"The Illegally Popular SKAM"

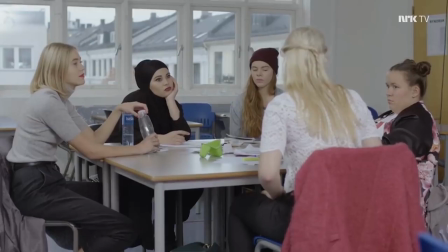So an episode of Scum is a combination of clips that were previously released throughout the week.
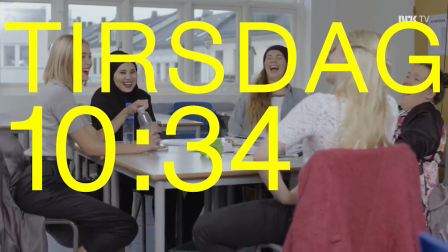The clips were posted exactly as it was happening so if there is a scene from a classroom
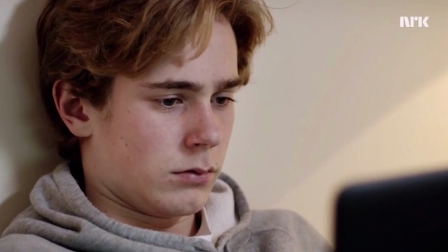at 10 34 a.m it was released on the scum website at 10 34 a.m.
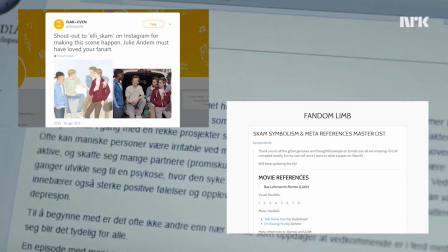There is so much to examine when it comes to scum like how to work with and honor your fandom,
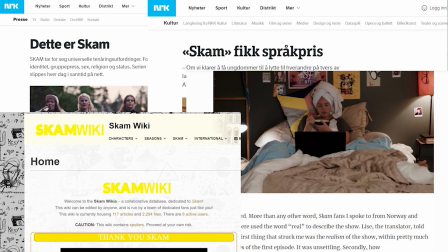the iconic cinematic and literary influences, pros and cons of working with a small government-owned production company,
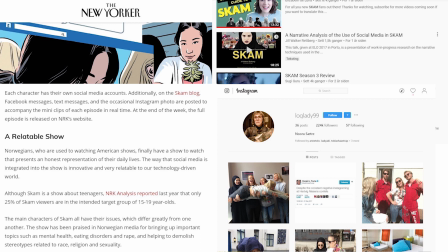the display of unexplored topics like gay teenage romance,
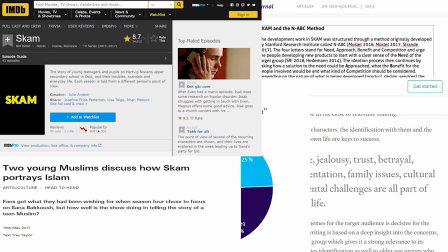eating disorders, than young faith how the transmedia and real-time combination created a new level of connection that all ages were watching it although
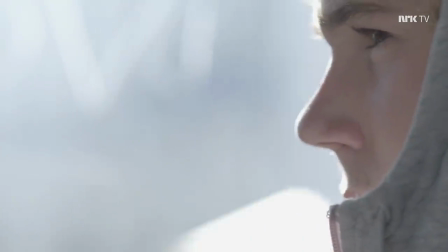all these topics and way more are worthy of exploration i want to focus on the show's character all these unique
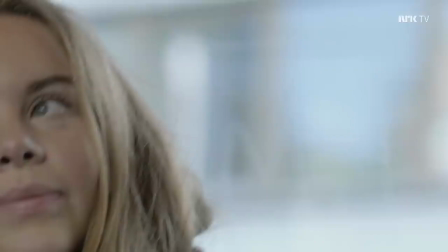storytelling tools i mentioned certainly add to the extensive conception and quality of the show but i think the show stands strong without it as well
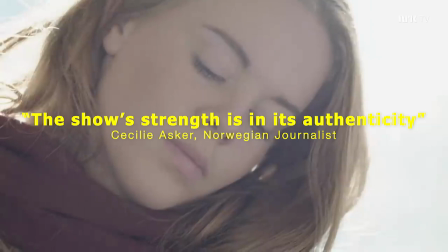the show's strength is in its authenticity
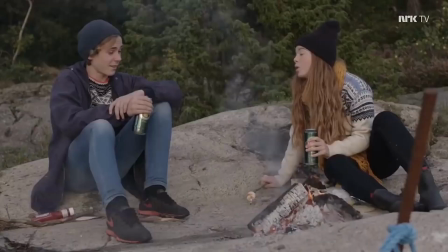let's take a look at the different sides of this proclaimed authenticity,
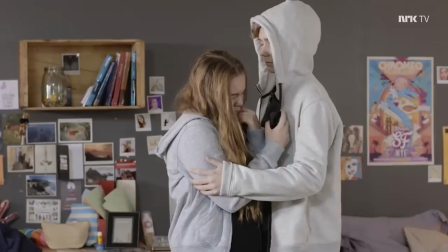starting with the actors. The actors are actually age appropriate or at least only differentiating within a couple of years max.
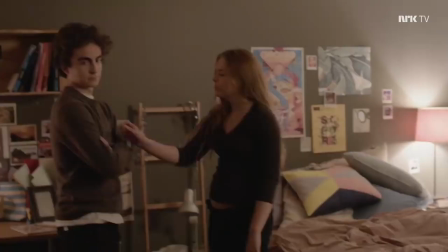There were 1,200 editions held and the select few to join the cast had their character built around them.
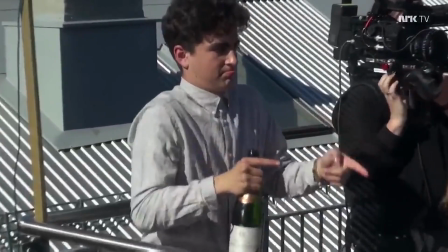Julia and them make sure to utilize the actors to their fullest, constantly acquiring as much feedback as possible, like even having Malone Langellam style his own character.
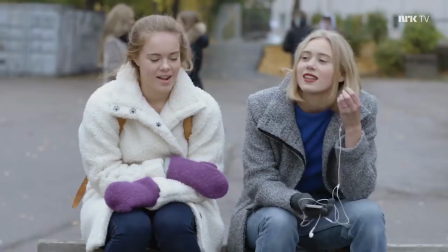style is something that has been excellently handled in scum the teens have distinct wardrobes
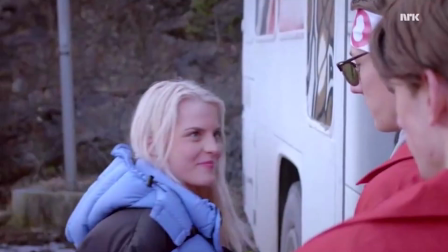that modern teens actually would wear they even repeat outfits and borrow items
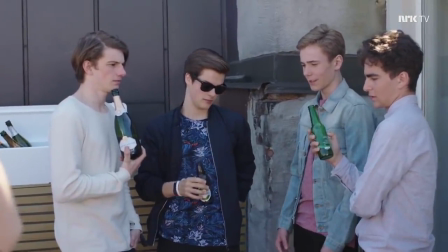from each other the series never make you doubt that these could be real teenagers
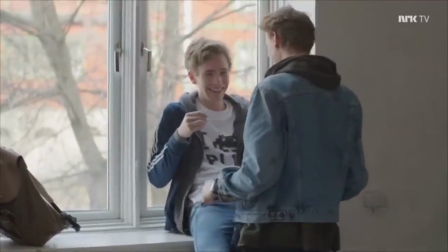and that their environment is authentic although the story is rather densely
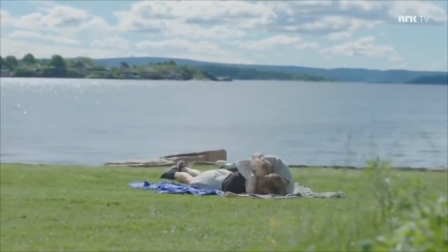curated of dreamy scenarios it is not surprising that the Tumblr community completely embraced this series.
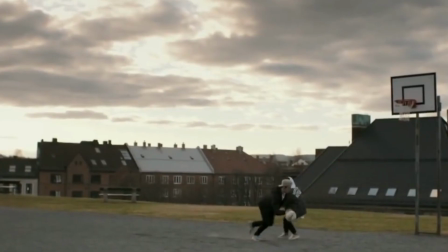The story plays out in Oslo, thus we get to see beautiful displays of this small, charming city.
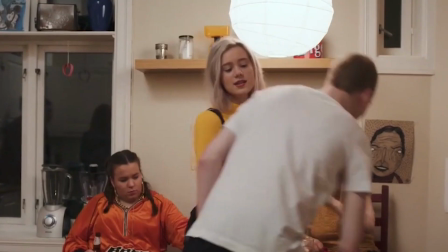We also get to see the inside of some lovely Oslo apartments, helping to reveal more of the teenager's general environment.
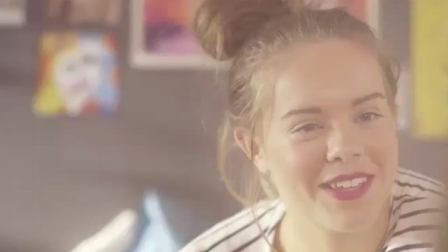In each season, we follow the perspective of one character.
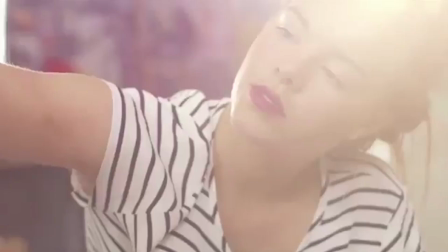Eva, the girl in love who made a mistake and is constantly struggling to find her identity.
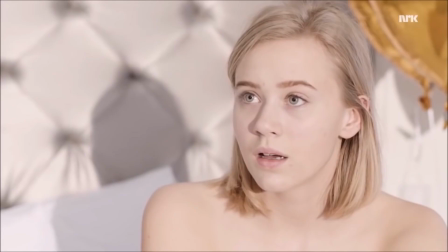Noura, a girl fighting her love for a bad boy, possibly at the cost of her friends and her values.
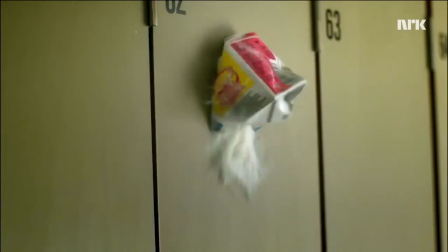Isak, a boy coming to terms with his love for another boy that deals with mental health issues.
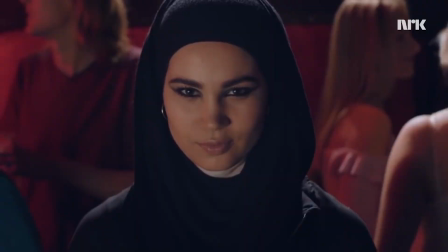Sana, a Muslim girl maneuvering her way through a secular world and of course there is a love interest for her as well.
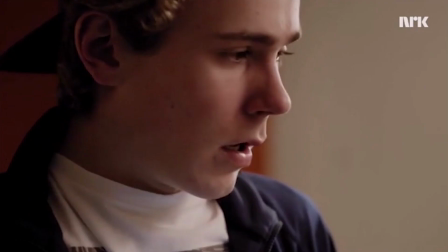Since we get to know them through this internal focalization, the show gets profoundly intimate.
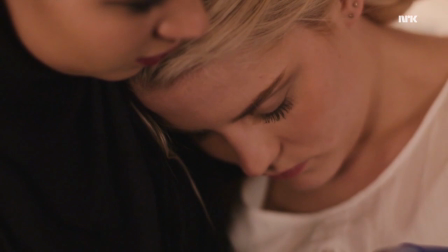This is enhanced by the continuous use of close-ups and quiet ambiance.
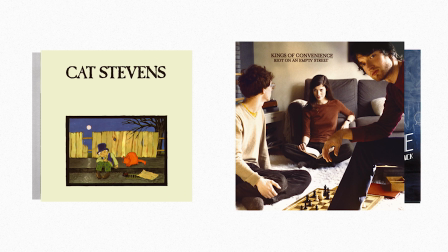Although, the soundtrack is pretty great, consisting of artists like Kendrick Lamar, Cat Stevens,
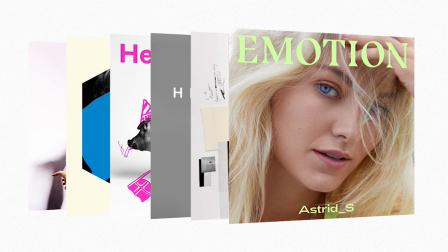Kings of Convenience, and Amy Winehouse, as well as assorted Norwegian artists.
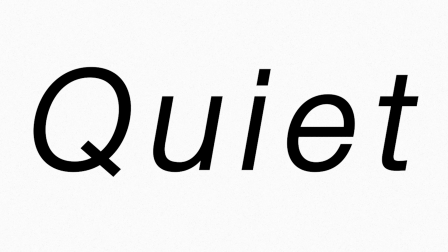But still, Scum has that prominent, quiet ambiance, as written by Kitesy Bird in a fantastic article about Scum,
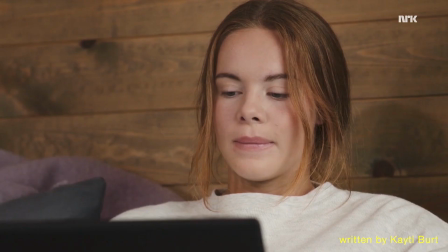to nervously add a friend and messaging them. A quiet depiction of the modern experience I have never seen done quite so well on screen.
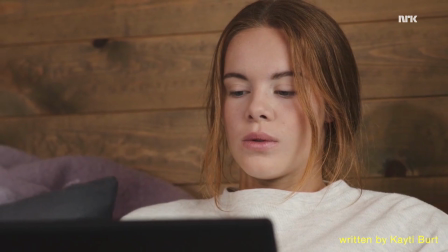It's that word quiet that I keep coming back to When I Think About Scum. When we discuss modern life, we tend to frame it as faster and louder.
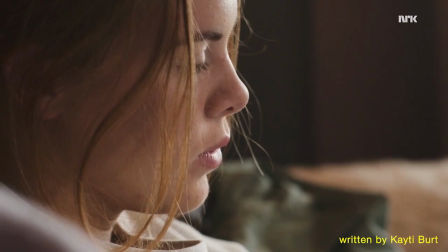These things are sometimes true, but scum does an unbelievable job of depicting what the slow, quiet moments of modern life look like.
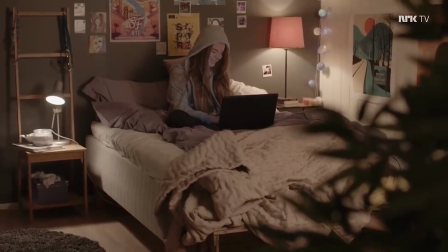This quietness pulls us even closer in. There are no clunky moments with technology,
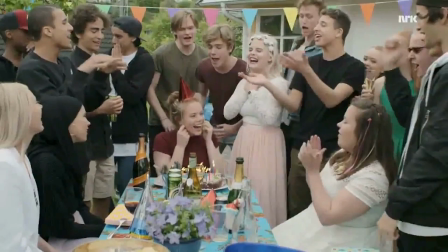slang, or modern teenage experience to hoist us out of their reality, which keeps us deeply embedded in the stories.
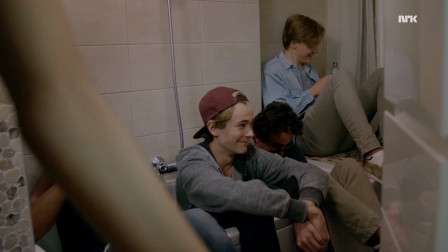The characters, executed by talented actors, are lovable, funny, and deeply relatable.
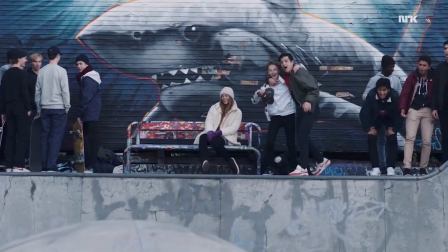There are so many memorable moments, beautiful cinematography, and sensational dialogue.